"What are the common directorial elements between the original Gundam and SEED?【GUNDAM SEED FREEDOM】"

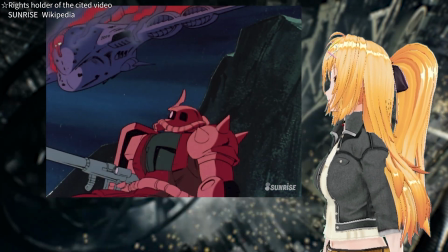[4:18]
Sha had achieved his revenge, but he was also filled with sorrow.
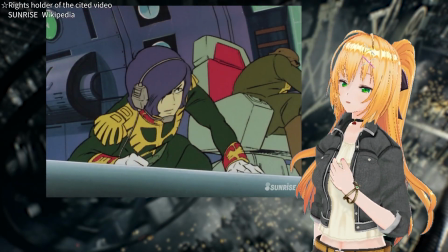[4:23]
For Sha, Game was also a dear friend.
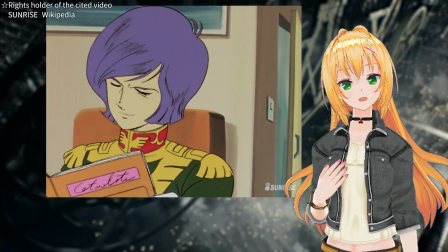[4:27]
They spent a lot of time together, and Sha cherished him as a trusted friend.
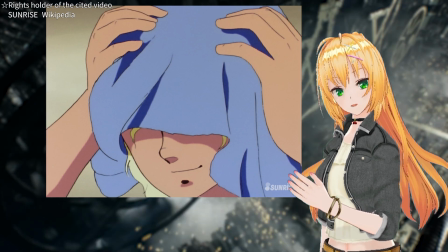[4:34]
Still, Sha's determination to avenge his father's death surpassed their friendship.
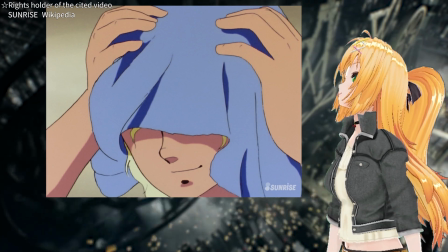[4:41]
Despite the pain in his heart, Sha caused Game's death in battle.
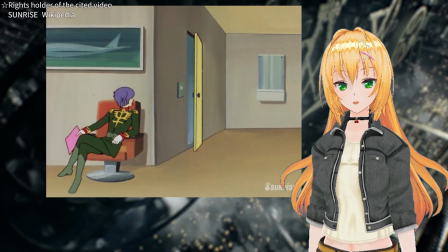[4:46]
Just before Game's death, Sha has a conversation with him.
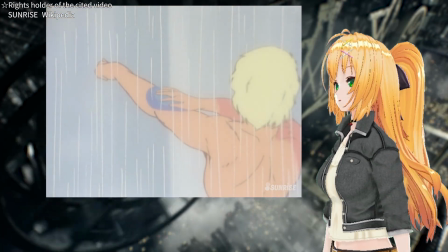[4:51]
After discussing their trust and promising cooperation, Sha's eyes sinisterly gleam.
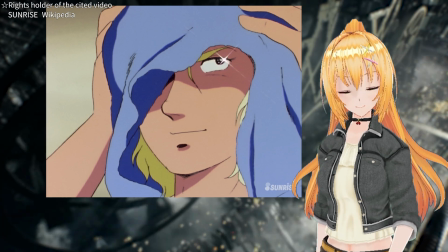[4:58]
It's the moment Sha's heart is prepared for revenge. His left eye glows while his right eye remains hidden under a towel.
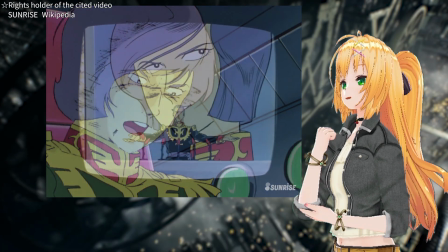[5:07]
After Gamma's death, while listening to Giren's obvious speech, Shao spends his time in solitude.
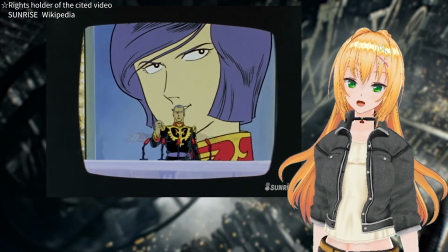[5:15]
To Giren's speech asking, "Why did Gamma die?" Shao coldly responds because he was a boy.
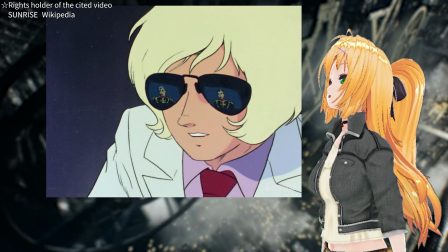[5:23]
However, at this moment, Shao hides his eyes with sunglasses and adopts a posture as if hunching his back.
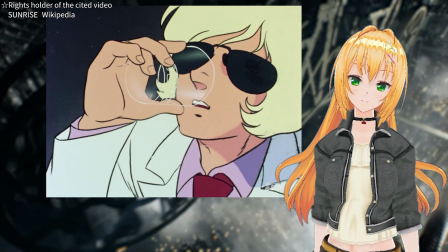[5:31]
If revenge had been accomplished, it would be natural to show a bright and clear expression.
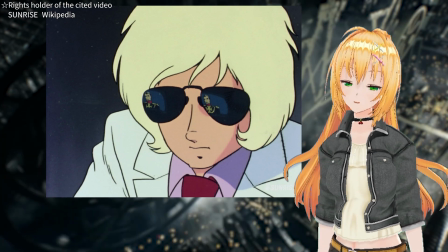[5:39]
However, Shao also carried the sorrow of having taken the life of a dear friend in his heart.
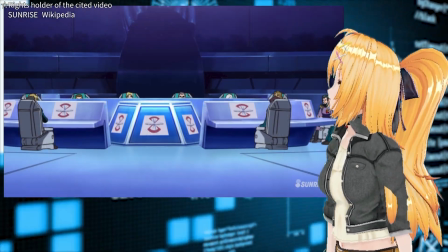[5:47]
Similar expressions are also found in SEED.
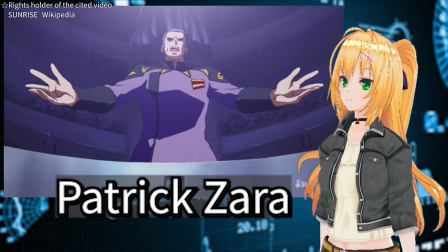[5:51]
Patrick Zar is the chairman of the Plant Supreme Council and the Supreme Commander of the Soft Forces.
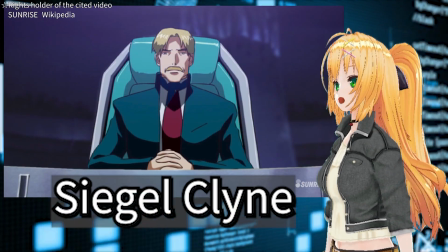[5:59]
Patrick and Sigel Klein, who steps down as chairman of the Supreme Council, could be called good friends.
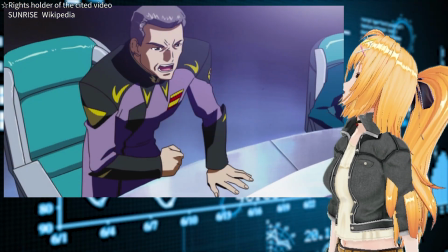[6:07]
The story depicts many political ideological conflicts, but in the past,
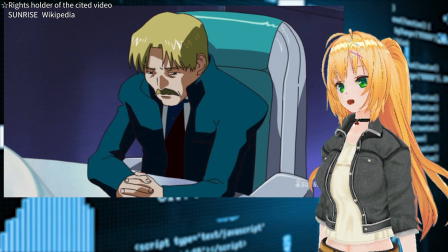[6:12]
they were close friends who fought together to protect coordinators and Plant.
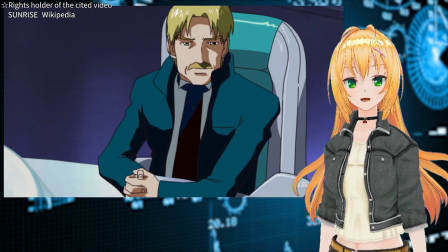[6:19]
Patrick and Sigel were the central figures who organized the political society called the Zodiac Alliance,
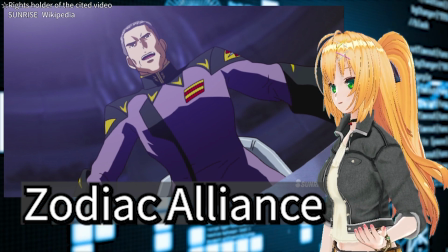[6:27]
later transforming into the Soft Forces, demanding autonomous rights and free trade rights for Plant against the Earth Alliance.
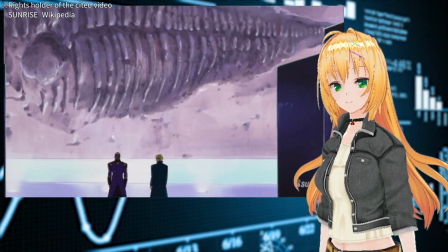[6:36]
In the TV anime, there is a scene where the two discuss in front of Evidence 01.
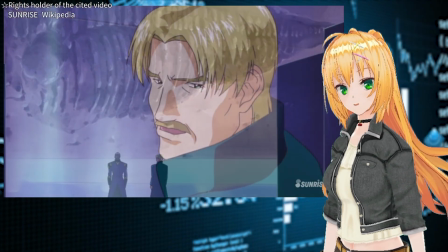[6:43]
Here, differences in opinions are portrayed, yet they still engage in a serious conversation.
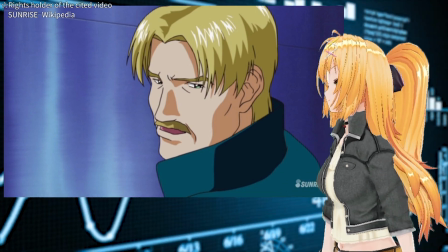[6:51]
If they truly despised each other, such a dialogue would not be depicted.
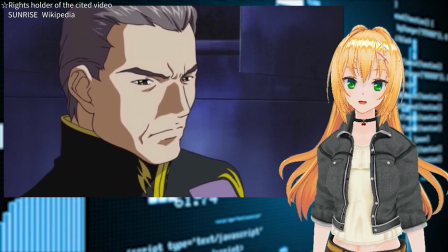[6:56]
The relationship would end by ignoring each other.
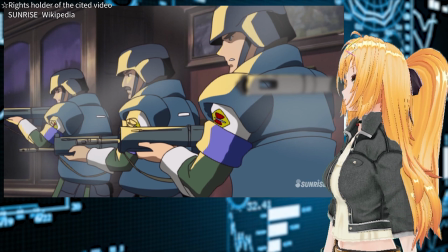[7:01]
Towards the end of the story, Sigel Klein is killed under the suspicion of national treason.
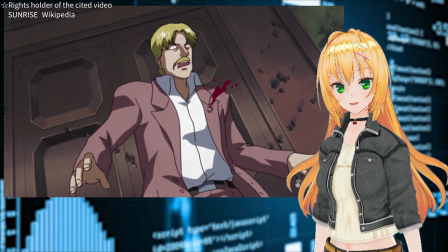[7:08]
Upon receiving the report from his subordinate, Patrick closes his eyes and turns his face away.
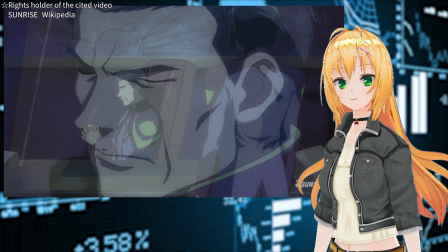[7:16]
If the intention was to depict a ruthless leader,
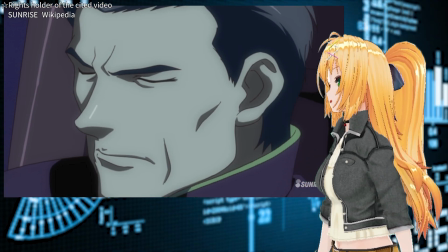[7:20]
it would suffice to show him receiving the report calmly without changing his expression at all.
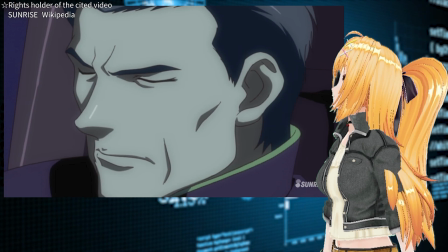[7:27]
That would also simplify the production staff's work.
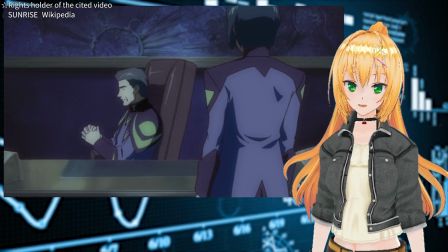[7:32]
Yet, the action of closing the eyes and turning the face away from the subordinate was deliberately portrayed.
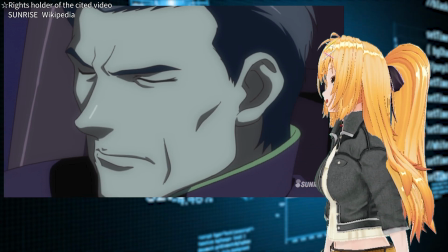[7:40]
In this scene, Patrick felt not only the realization of his solidified power,
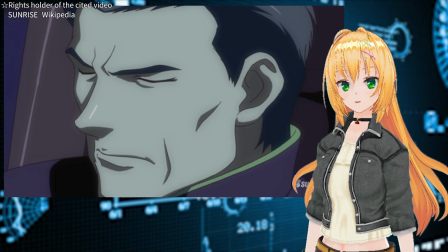[7:47]
but also the sorrow of having taken the life of his close friend.
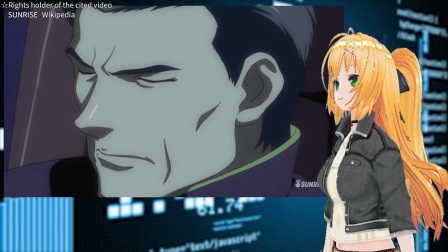[7:52]
Just as Shao hid his eyes with sunglasses, Patrick hid his eyes by closing his eyelids and turning his face away.
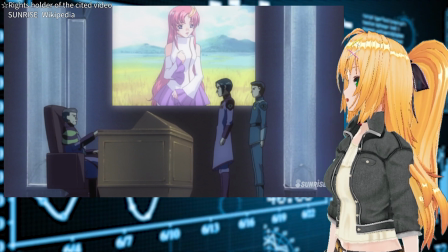[8:00]
Of course, I should note that my personal interpretation is significantly involved in this explanation.
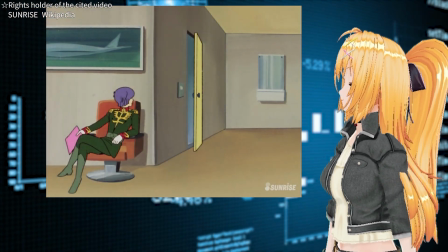[8:09]
Even in this small scene, the direction created by Yoshiyuki Tomino is inherited.
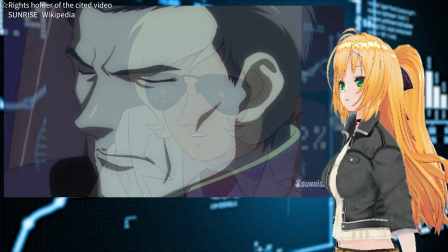[8:16]
In the SEED series, the use of eyes in expression is also an important element that is passed down.